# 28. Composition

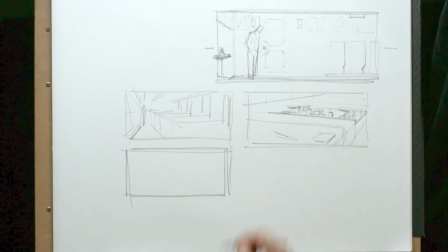And what I want you to do for next week is find a bunch of images and look for how they're set up.
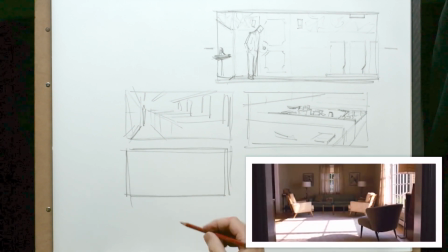Look for how they use these lines or directional things or break things up, like this one.
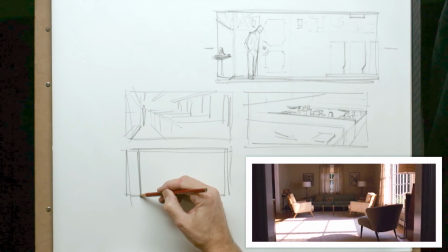We have one, the door jamb here, and then the door in here.
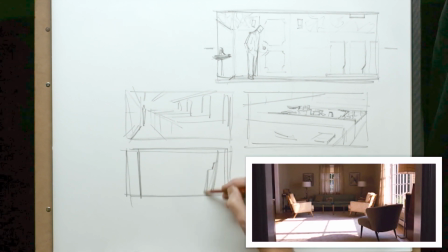But this one's broken up with a little bit of a frame and something like this, and then the lamp that comes in here.
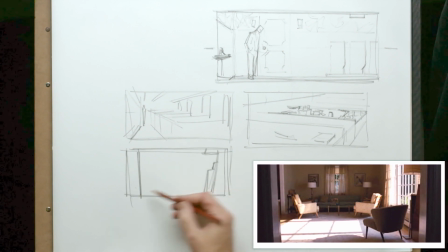So they aren't symmetrical from side to side because there's more breakup on this, you see?
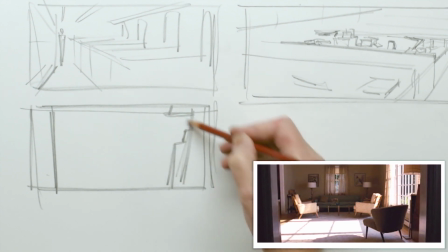And this going into the lamp gives you this directional turn like this, and then you have the shadow on the ground,
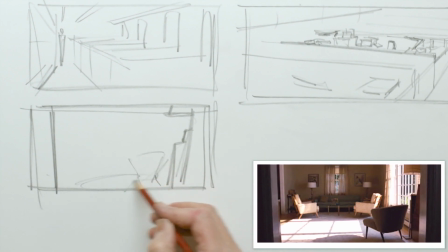the chair, the legs of the chair this way, right?
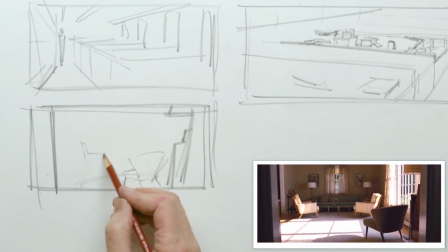The other thing is you have these chairs back here, and they're turned away. All of the chairs are turned away.
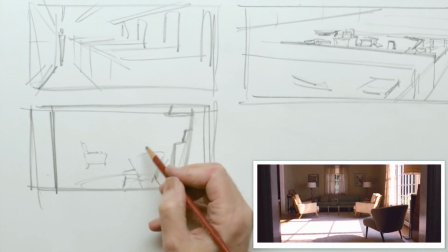We got an empty room, and all the chairs are turned away from you.
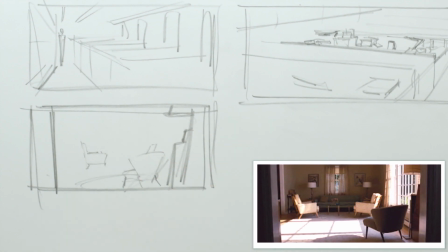That's pretty cold. It makes a pretty cold, stark environment. And this chair is in shadow.
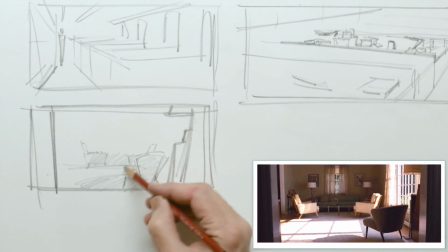There's only a little bit of light hitting this one. And this whole area back in here, there's this one, the back of this is in shadow.
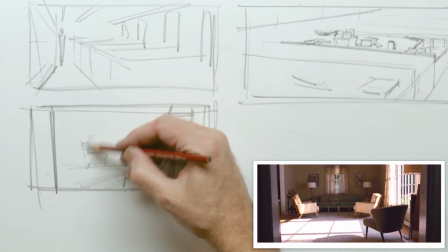Right? So there's only bits of these things that are showing.
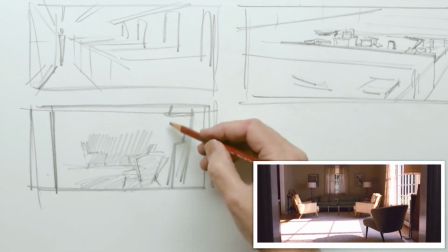That makes a pretty cold environment.
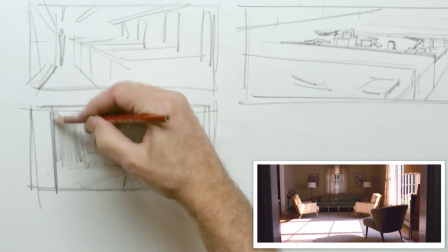So again, in these cases, this is kind of an emotional, a way to,
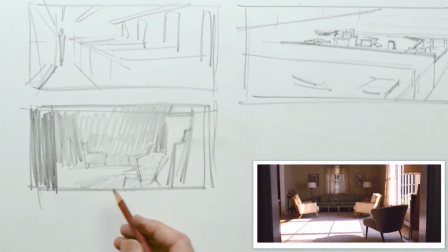get more emotion in a shot like this, just with an empty room.
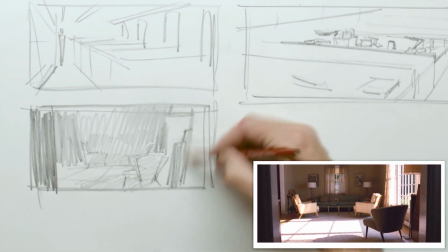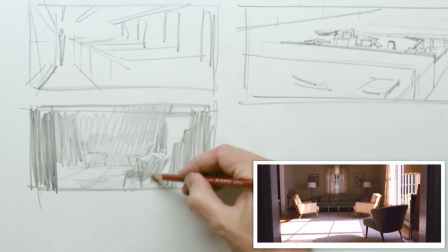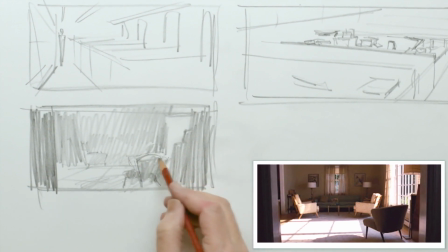Okay, it's pretty interesting. It's just so stark.
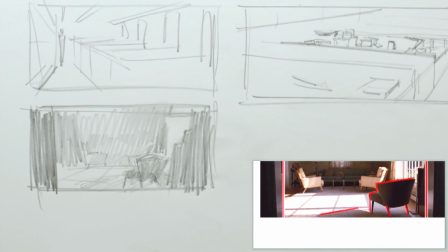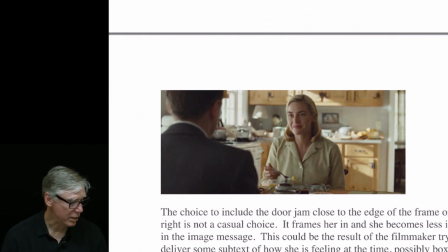Same thing here. In this case, he's using the doorway in the back to help close the frame. Leonardo DiCaprio on the left is closing off the frame here, but he's keeping Kate Winslet
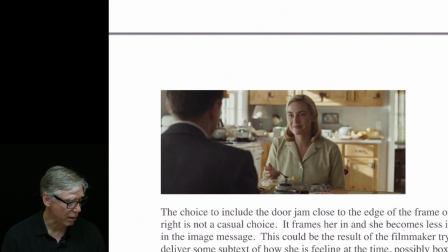held in this frame by showing the door jamb in the back.
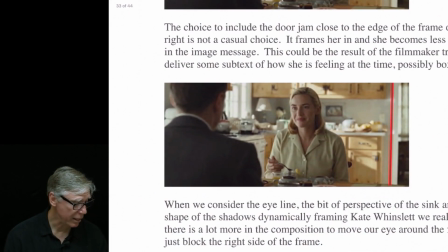He could have cropped in closer, but keeping that element back there would help frame her in.
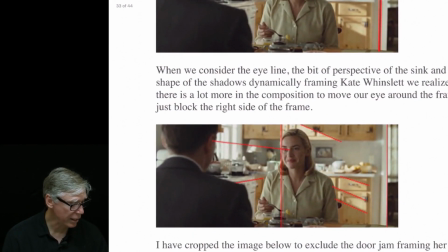And we can look at the shadows as well. You can look at his eye line, her eye line, the perspective on here, the shadows coming in. Now, all the light coming in the window, it could have been done on a sound stage, and the light coming in the window could be at any level they want.
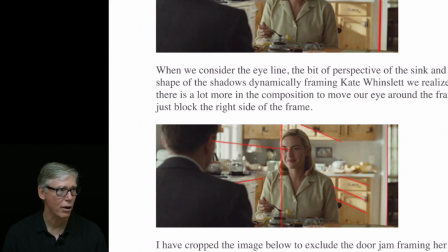Okay? So these light shapes coming in across here work as framing elements around her. Okay? And you could use the light to do that. That's what I would do.
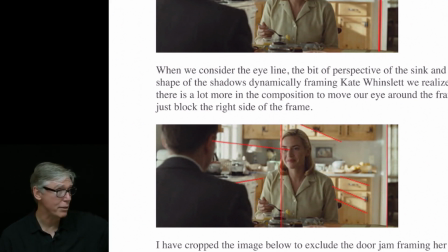I'd put the light outside that window, and I'd put it right at the right angle that casts the light pattern that moved right around her, just to keep you looking in the frame, staying in the frame and looking at her.
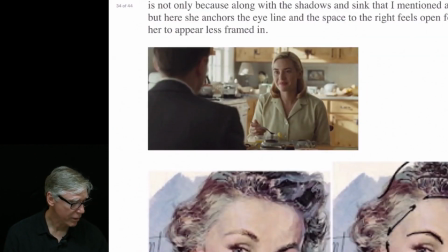Okay.
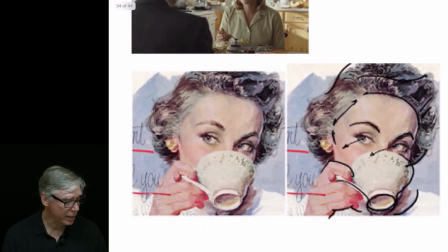Again, this is a case in this image where
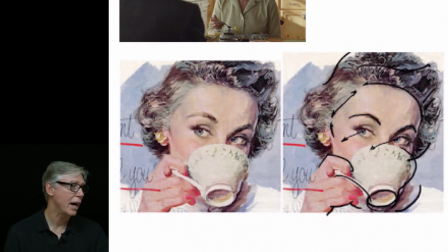her face is one direction, her eyes are looking the complete opposite direction, and there's a lot of designed movement in this image that I kind of drew over the top. So, like our little example of the bottle, and now we have a teacup with a handle on it.
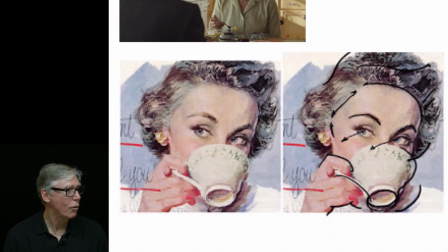We tend to think that might be the back, or we can use it as a directional shape. So there's a lot of different things that you can do with that.